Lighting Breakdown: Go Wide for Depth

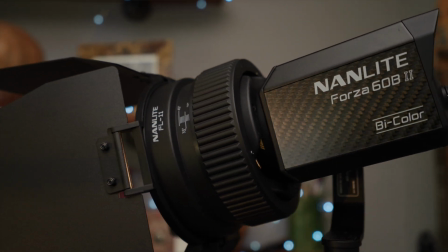500s
It is a Fresnel lens, which allows you to focus the beam of light, but it also has some barn doors, so you can cut the light.
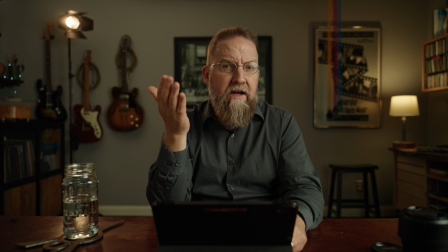508s
And at first, this seemed a little bit gimmicky to me, but I ended up buying one for both of my 60 watt fixtures, and I use them all the time. And in a situation like this, it makes it just look more like a video light. You know, it's got little barn doors on it.
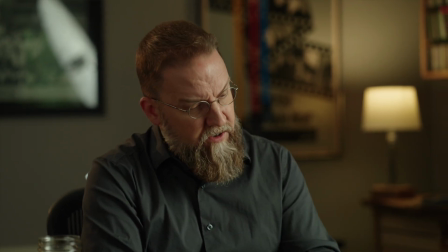523s
And anyway, they're very cool. The last light in this is also a 60 watt fixture, and it has another accessory you can get for the FM mount.
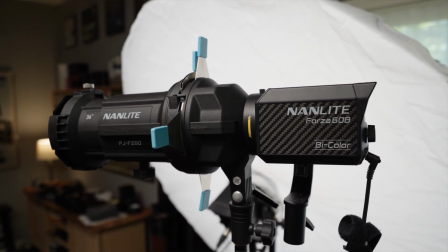532s
It is the projection mount, which allows you to put a gobo in there.
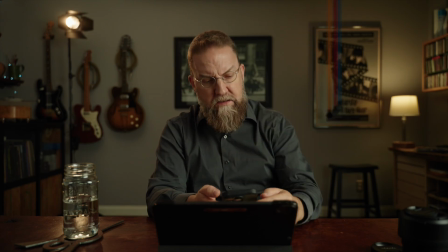536s
It's a little piece of metal, shines light through it, it's got a lens, and it does this.
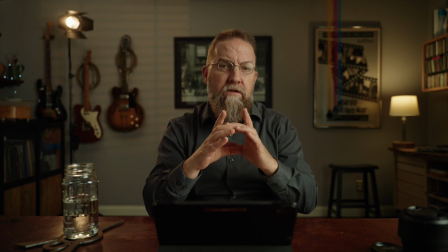542s
So what I've got back there is just a gobo that looks like Venetian blinds, and I push that through to the wall back there.
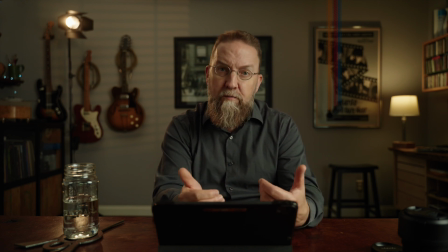549s
It's at an angle. So I've taken that flat wall and I've given myself just a little bit of angle as if there were light coming through a window over here that had Venetian blinds on it.
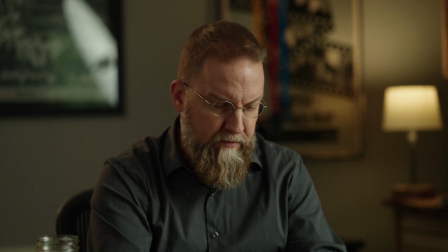557s
It also allows me to warm things up a little bit. What is the, how warm is that light?
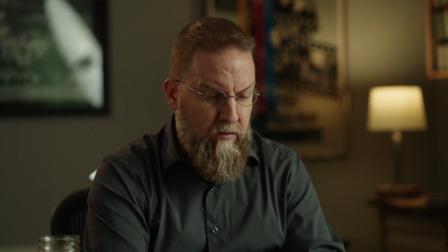563s
I think that one's also at 3700K. So the same as the practical back there.
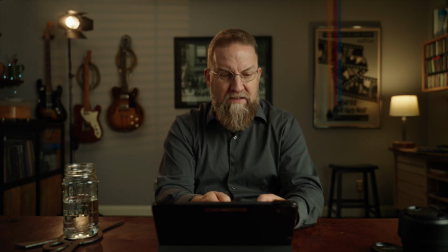569s
And it's only at 6% output. I mean, it's not doing much, but it's doing something. I mean, look at that. And that. There's just a little bit, I mean, there's a lot going on back there. I will give you that. There's no shortage of things going on. But anyway, I think it looks cool, and I've got it. One last thing to mention on the kicker, if you notice,
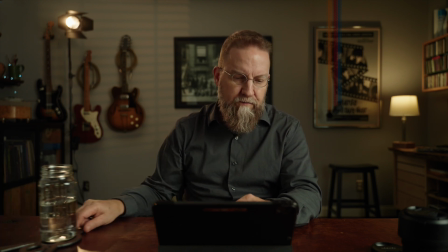589s
the reflection of the kicker is falling directly behind my glass of water.
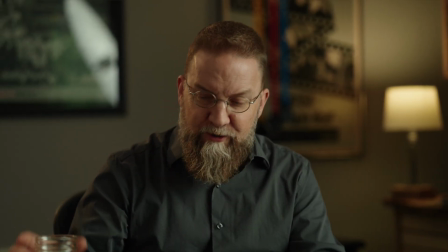595s
It is water. Even though I've been accused of drinking moonshine on my channel, I don't do that.
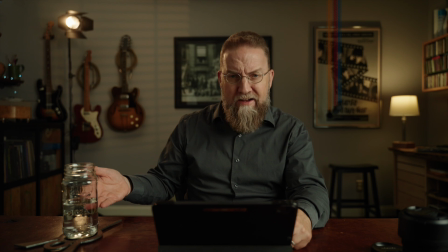603s
Anytime you can run light through a glass or water or something like that, it just creates a little bit more visual interest.
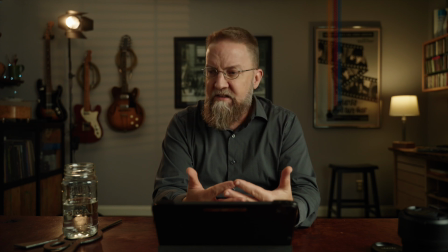611s
That's all the lighting. Distances, I think I covered everything.
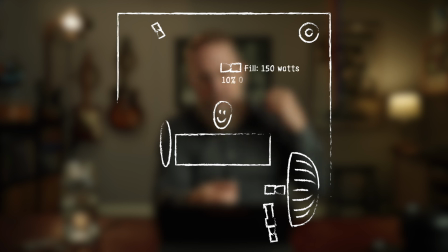617s
Yeah, the fill light back here is directly in between me and the back wall, so it's 4 feet off.
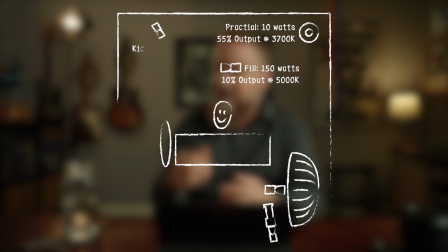622s
The practical is about 2 feet in from each of the walls back there, and the kicker is pushed all the way against that wall, and it's about 3 feet in.
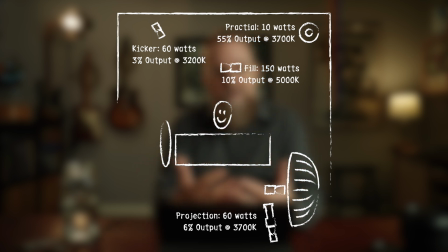629s
So I don't really feel like I went quite as granular on this one as I did the last one,
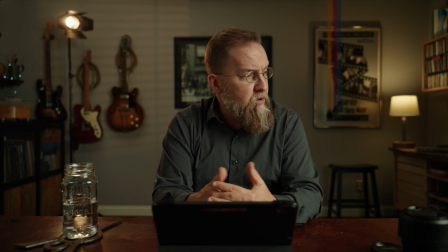634s
but hopefully there's some little tips and tricks and hints and help that will, you know, encourage you to actually go out and do this.
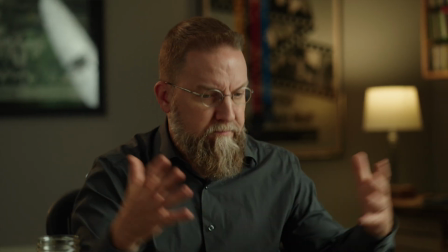640s
The point of these is to, you know, help people build confidence, to give you, like, here's some concrete stuff that you can just go try this and see if it works.
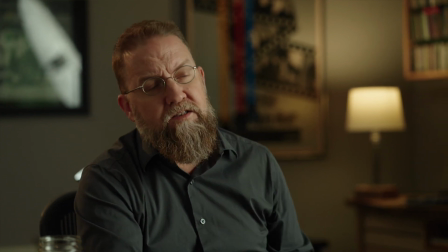649s
And chances are, at least if you're like me, it's not gonna work the first time because you're gonna do something wrong,
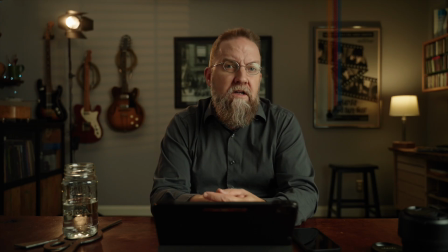653s
and then you're gonna figure out what you did wrong, and then when you go somewhere and people are paying you to do it, like real money, you won't do it wrong, hopefully. Or if you do, you'll know how to solve what you did wrong. And that's gonna wrap this up, and if you want more, I'm happy to produce more of these.
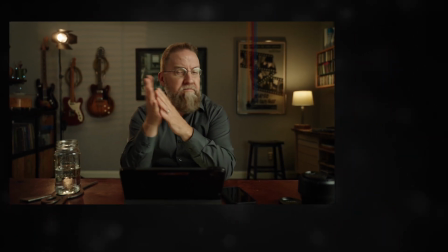670s
And until then, thanks for watching.